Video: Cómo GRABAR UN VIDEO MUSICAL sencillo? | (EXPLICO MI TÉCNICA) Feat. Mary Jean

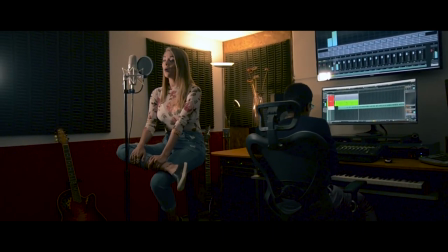Y para ir desglosando un poco, mientras muestro el detrás de escenas y el making of,
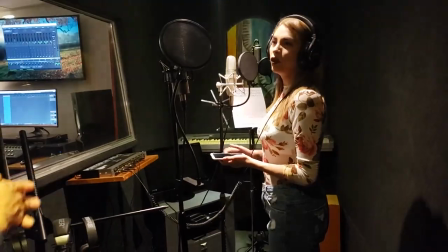se nos ha dado una locación, que era un estudio de grabación, donde habían dos ambientes, una cabina y,
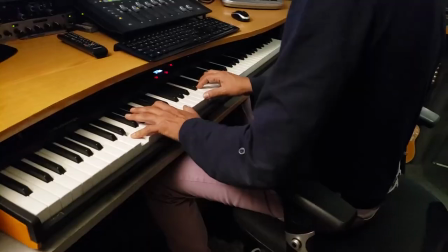bueno, la cabina 2 o el estudio como tal donde se escucha el retorno y está en las consolas y demás. Desde ya sabía, antes de ir a la locación, de que la luz no iba a ser la mejor y que el espacio era reducido. ¿Cómo solucionamos algo así si tenemos que filmar algo rápido? Es sencillo, solamente necesitamos como que saber esos dos factores, No toda la vida el filmmaker va a tener la posibilidad de hacer un scouting en el lugar donde vaya a rodar,
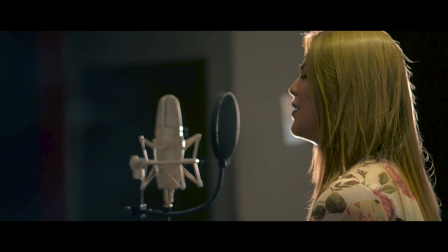pero con saber un aproximado de qué tan grande es el lugar, qué tan controlada es la luz, el sonido y todo, ya nos podemos dar una idea. Por otro lado, ¿qué es lo que hemos utilizado? Mi bella amiga MJ me ha facilitado el llevar una luz bastante buena,
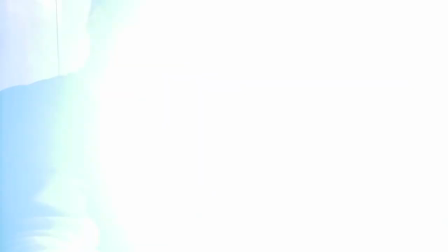ella ha llevado una luz de obnúo, regulable, con dos temperaturas, muy, muy interesante. Las temperaturas en este estudio eran cálidas, entonces era como que me gustaría probar con mezclar distintas temperaturas,
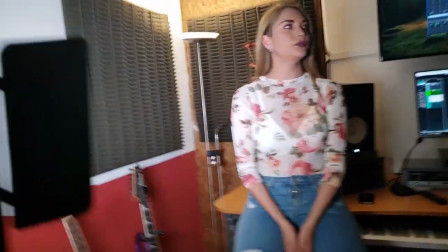o sea nuestra guapa Mary Jane sea la luz led fría y las luces prácticas sean cálidas como pueden ver en el video.
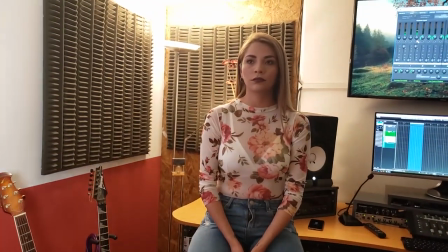Puse la luz semilateral al rostro de Mary Jane, no apunté la luz al fondo,
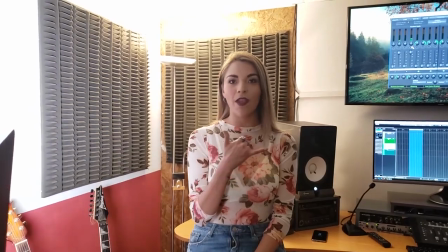lo que menos quiero es que la cara se vea plana y de que la luz esté incidiendo en el fondo. Por otro lado, hemos usado una Nikon D5100 con el formato más plano de filmación. ¿Por qué? Porque mientras menos nitidez, menos contraste y menos saturación tenga en cámara, se vea lo más plano posible,
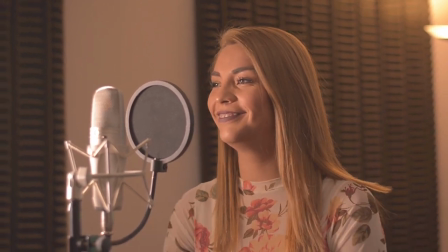en postproducción voy a tener mucha más libertad para jugar no solo con la corrección de colores,
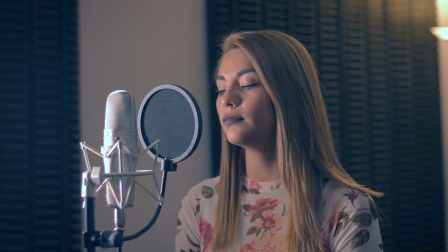sino con la graduación de colores para darle ese toque cinematográfico. En este caso hemos utilizado un Sigma de 10 a 20 milímetros y un Nikkor 50 milímetros 1.4, los cuales no tenían el switch de reducción de vibración. Entonces es como que cuando filmas tienes el Furage como si lo hubiera estado agarrando una persona con Parkinson.
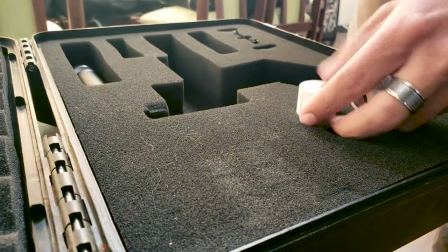Así que por eso hemos utilizado uno de mis juguetes favoritos que es el estabilizador de tres ejes y un Crane 2. Así que hemos utilizado eso y posteriormente hemos usado... Mi amiga se está por alas y haré el pelo ahí. Vamos a hacer otro video por si acaso van a estar atentos al canal de Nasherat.
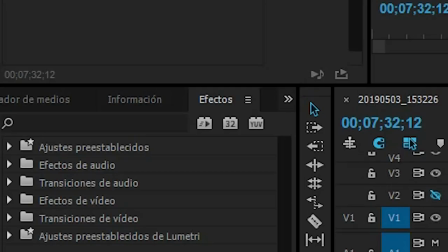Entonces hemos utilizado otro efecto en Premier que es el estabilizador de deformación.
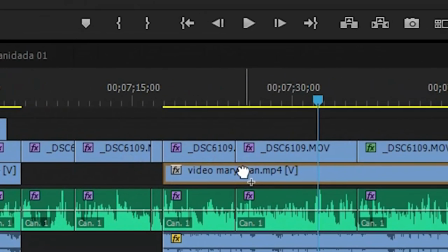Con un 25 al 30% de estabilización Cosa de que no sea muy grosero tampoco
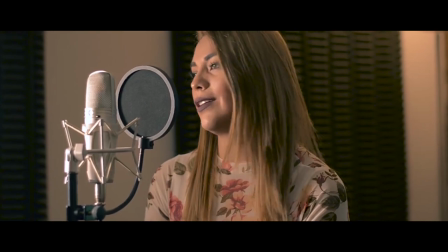el efecto Y así se ve mucho más estable todavía Por otro lado, hemos usado este Nikon 50mm 1.4 Y el gran angular por dos motivos ¿Por qué?
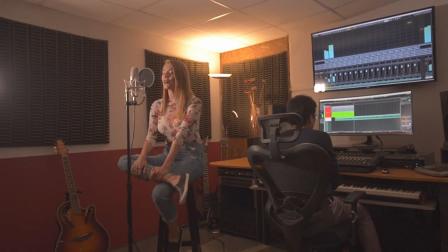El gran angular, como es un lugar tan pequeño Necesito todo el rango de visión posible para lucir de que la locación es un estudio de grabación y por otro lado el 50 milímetros para filmar la figura o el rostro los primeros planos de mary jane desenfocando el fondo porque porque un 1.4 como tenemos poca luz puedes hacer de que entre más luz al sensor y a la vez te da un cómo ¿Cómo se dice shallow depth of field en español? Claro. Maldita sea. Ah, profundidad de campo.
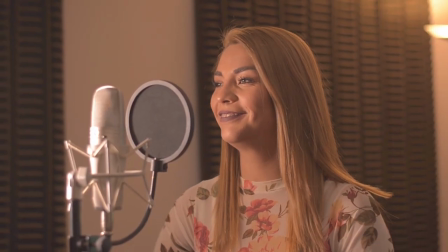Como te da más profundidad de campo, entonces se para del fondo y se ve más cinematográfico aún.